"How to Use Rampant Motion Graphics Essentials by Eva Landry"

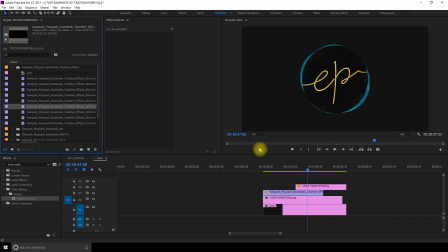This will make the final logo appear smoothly towards the end. To add even more motion to this animation, I am dragging the chamber effect number 7 on top of all my layers,
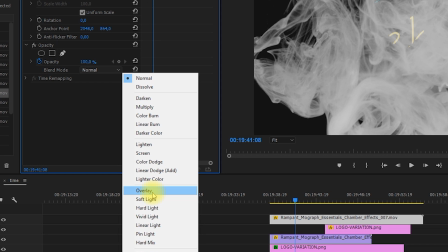I increase the scale so it covers my screen, and to blend it better, I will go in the opacity settings and change the blending mode to overlay.
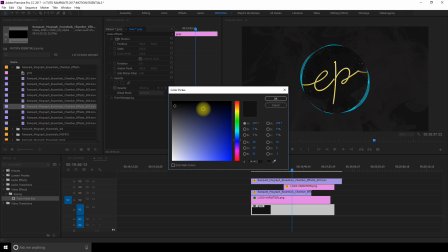Also if you wish to change the color of your color matte that is on the first layer, at any time you can double click on it and a color picker box will appear.
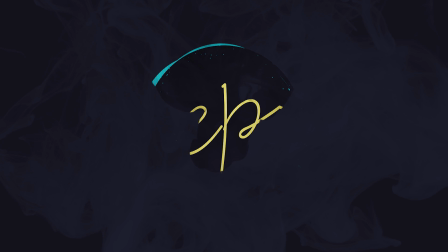Simply pick a color and press OK. It can easily give another vibe to your animation. You can use the same technique to make pictures or video reveals using a track map key and overlays from the Motion Essential pack.
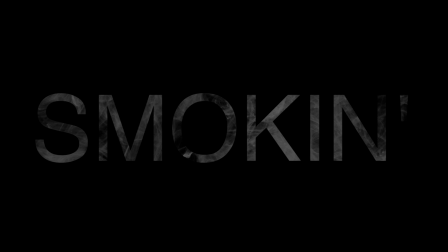Another cool thing you can do is put smoke inside text. I drag and drop the chamber effect number 9 on the first layer of my timeline.
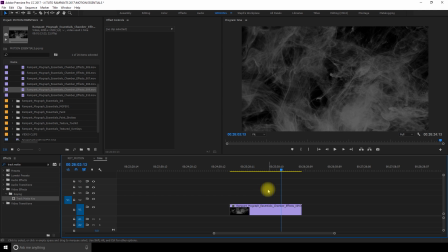I chose this clip because it adds a lot of smoke. Now I'm going to make a new text layer.
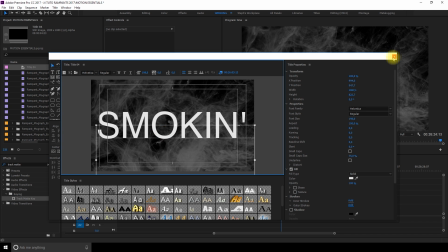I'm going to use Helvetica but any bold font would work really well. I place my text clip on top of my chamber effect on the timeline.
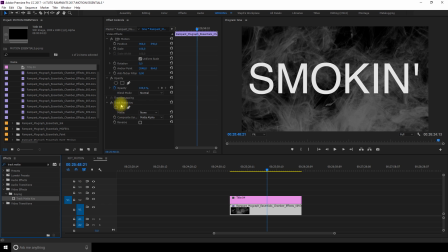Then like I did before I'm going to place a track matte key on my chamber effect layer and link it to my text layer by choosing layer 2 in the settings.
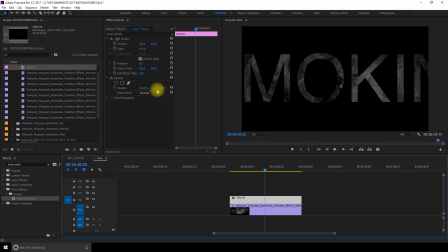If after applying the track matte key the text appears a little bit bigger you can select text layer and resize it using scale in the effect control section.
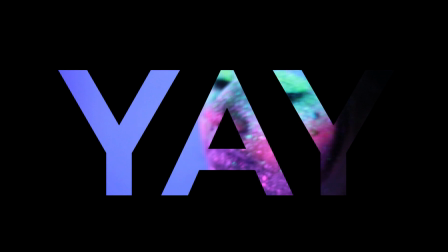This is a very fast technique that you can do with any clip or picture of your choice. You can add another layer of smoke on top if you wish to give more dimension to your clip.
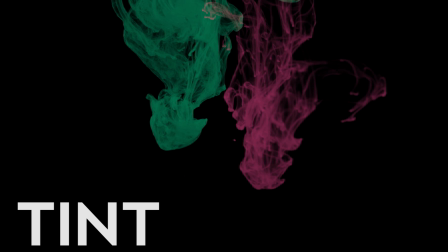To change the color of the Motion Essential clips, you can either search for Tint in the FX section for a single color effect or my favorite,
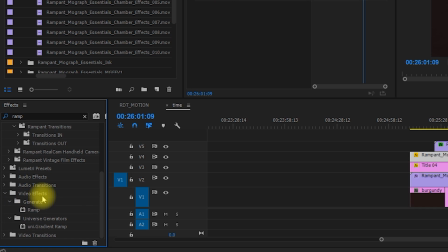Ramp, which gives a realistic color gradient. So you can drag and drop it on your smoke clip, select your two colors and you're done!
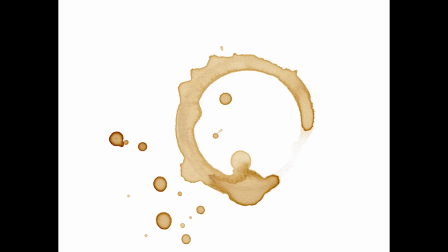There's a bunch of useful textures that come in the Motion Essential pack. I love the coffee stains and watercolors the most.
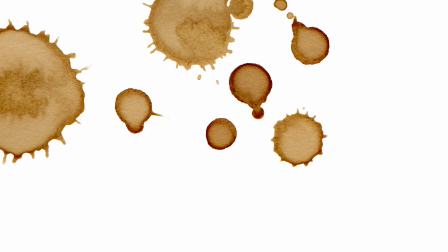Let's add more movement to this image by adding some of the Motion Essential ink drops and spills.
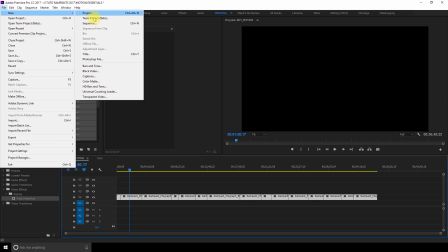I drag and drop them on my timeline. Since they are black, I'm adding a color matte on my first layer to be able to see them better.
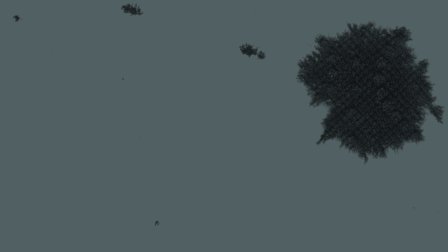Now, I can pick one that look a little bit like the shape of the coffee spills. I place this clip on top of my coffee spill image.
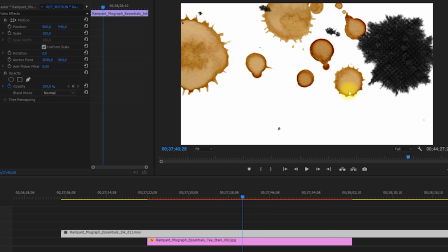Now to change the color of the ink and make it match the color of the coffee, I go in the FX section and search for Tint.
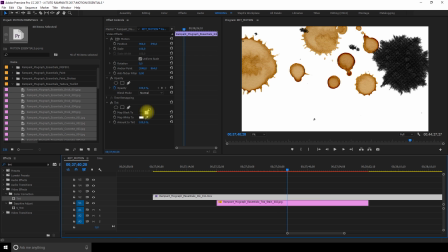I drag and drop the tint on my rampant clip and now I can replace the black by the coffee color.
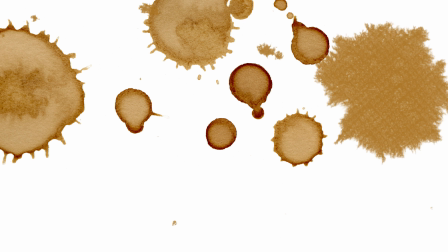It looks a lot more realistic and more dynamic than a single still image. If you feel your animation is too slow, you can speed it up like we did before.
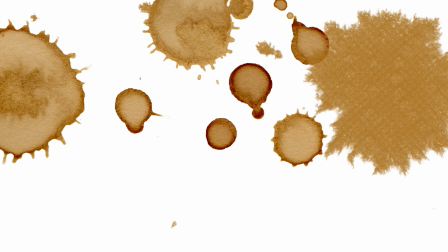By using ink, you can give nice movement to your clip and play with colors to match your logo.
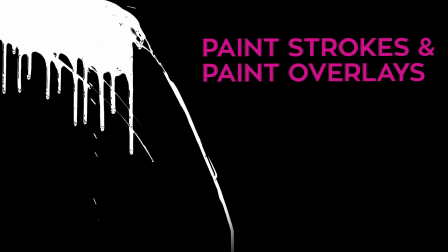You can use the same two techniques we did with the paint strokes and paint overlays by Rampant to create this logo reveal.
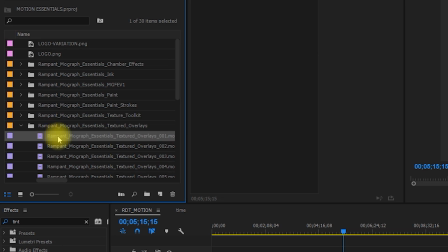My favorite part of the Emotion Essential Pack are the textured overlays and the MoGraphs.
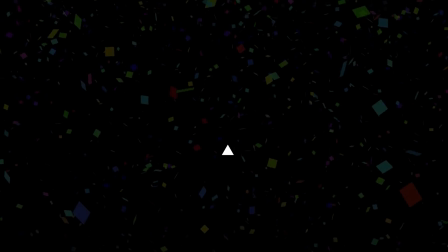The MoGraphs are a bunch of animated shapes on transparent background that you can place anywhere on your clip.
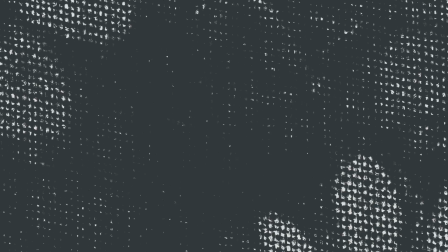You can make cool effects by using them with the track matte key like we did before. Since I'm working on an HD timeline, I need to resize the clips to match.
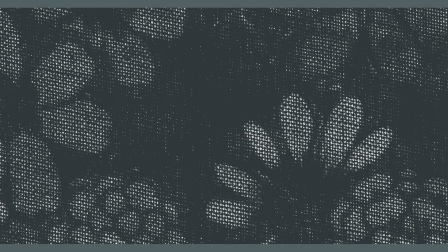I tried using scale to frame or set to frame but in this case it's not working since the clips become cropped at the
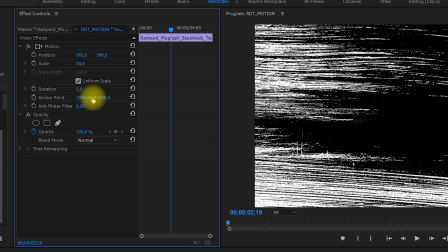top and bottom so I suggest you do it manually by scaling them down in the effect control section and then copy the settings.
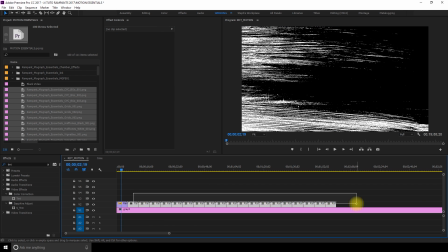If you want to apply them to many clips, select all the clips and paste the information on them.
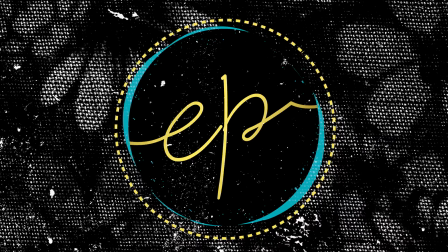There are so many different things you can do with these clips.
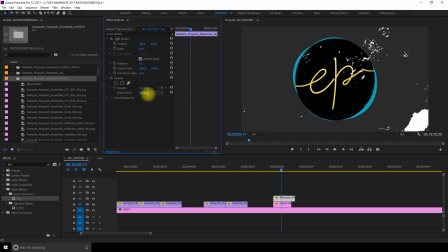I like to blend them by going in the opacity section and choosing a smooth blending mode such as screen.
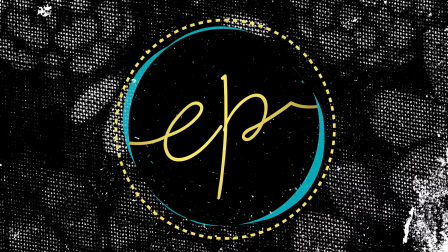You can also color them by using tint or a ramp like we did before. You can really get creative with these and they look very professional.
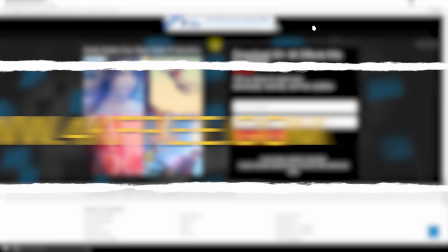Thanks so much for watching this tutorial. Don't forget you can get over 100 free clips on forgyfree.com.
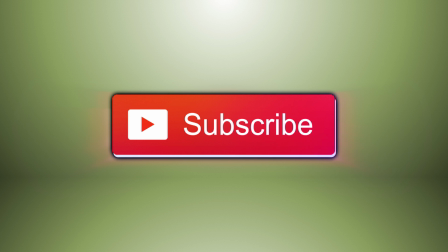If you like the video, make sure to give it a thumbs up, subscribe for more tutorials, and have a really great day guys, and I'll see you soon in another video. Bye bye! I'm actually waving.